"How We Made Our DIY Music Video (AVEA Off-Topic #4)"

With drinking and stuff in the past, I've had a lot of negative experiences, and this is why I no longer drink. And probably one of the most negative experiences was getting behind the wheel and then waking up in an ambulance. And it was probably one of the most scary, you know, things, not knowing how I really got there. And it, you know, that night could have ended so many other ways. And so, kind of for the video, I had this idea like, hey, let's get you behind the wheel, you know,
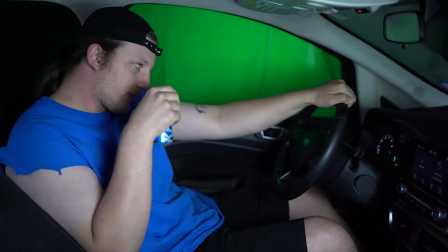4:39 not drunk, you know, actually drunk, but let's give a cautionary tale, because that's what Justin wrote.
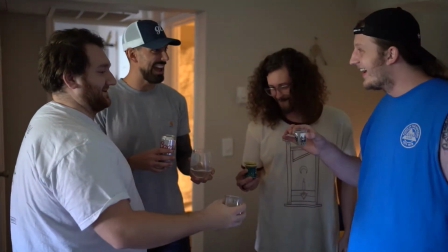4:45 He wrote a cautionary tale about partying, and there's some other stuff to it, but, you know, I thought it would be cool.
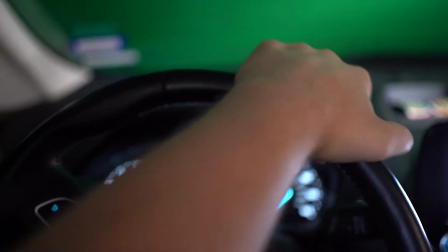4:51 Like, how would that night have gone if I didn't wake up in an ambulance? How would it have gone if, say, I fell asleep at the wrong time? So, you know, that was my influence for it. You know, the guys in the band, they're really cool.
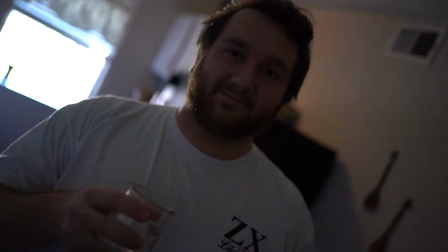5:05 They're like, hey, yeah, let's do that. You know, let's knock this thing out. Let's make a really cool video. Let's not get too dramatic, and I can get a little too dramatic. So I was trying to have Justin do all sorts of stuff he's uncomfortable with.
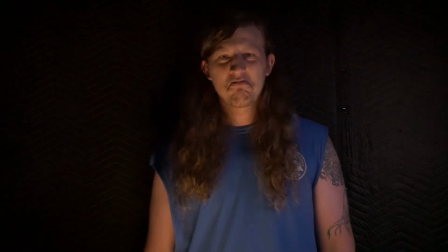5:17 Do a fry scream.
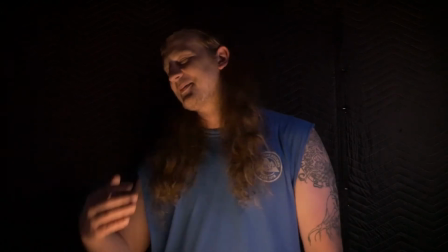5:23 Because that's the look I'm going for. Don't make me do this, bro. No, please. Can we just do vocal shots?
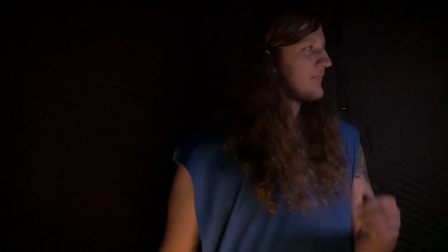5:28 Okay, we can do that. Can we please? Why would you want him to scream? Oh, so scream? I feel like it's too emotional.
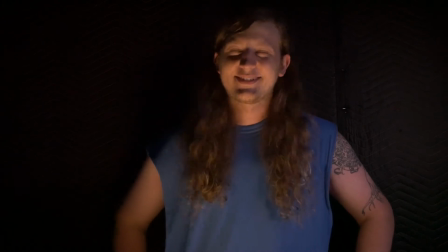5:33 It's like too... But when it's done, you won't even see yourself. I'm not an actor, man.
But, you know, it's cool. We did it. We knocked it out.
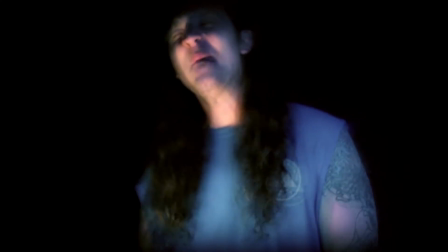5:43 You know, the music videos we've done, we do them DIY, you know, and that's how we're going to do it probably until the end of time.
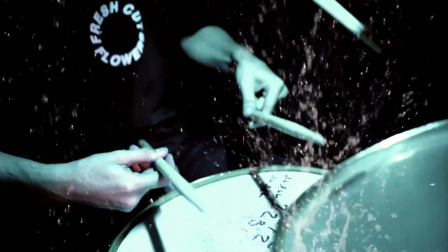5:51 You know, that's the only way to do it. Like, screw paying someone thousands of dollars.
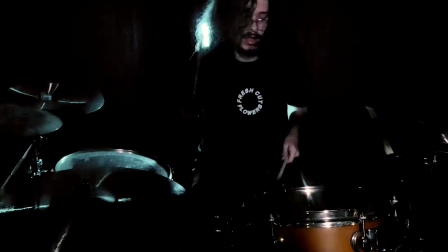5:56 Just make it yourself. There's so much technology out there. Our video Huntington was made with a cell phone.
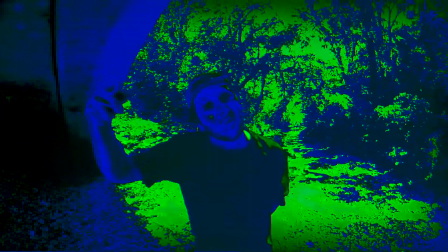6:03 And because it didn't look good, I just rocked it. I just made it look terrible. So check that video out too if you haven't seen it.
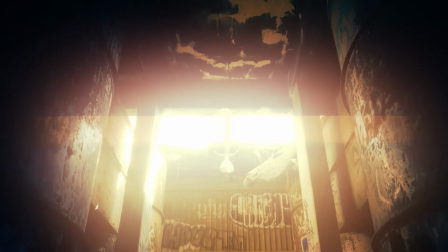6:10 Kick Awake, we did. Justin rented some gear from his school and we went out and shot that, and I think that one looked great.
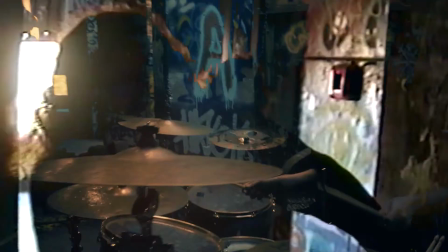6:17 So that one came out pretty cool. I think this one did too. So I'm really proud of it. Again, if you guys haven't seen it, go see it. It's worth watching at least once. And then let me know what you think. So that's about it for that, guys. I hope you enjoy watching that. I'll put a link up for it right here.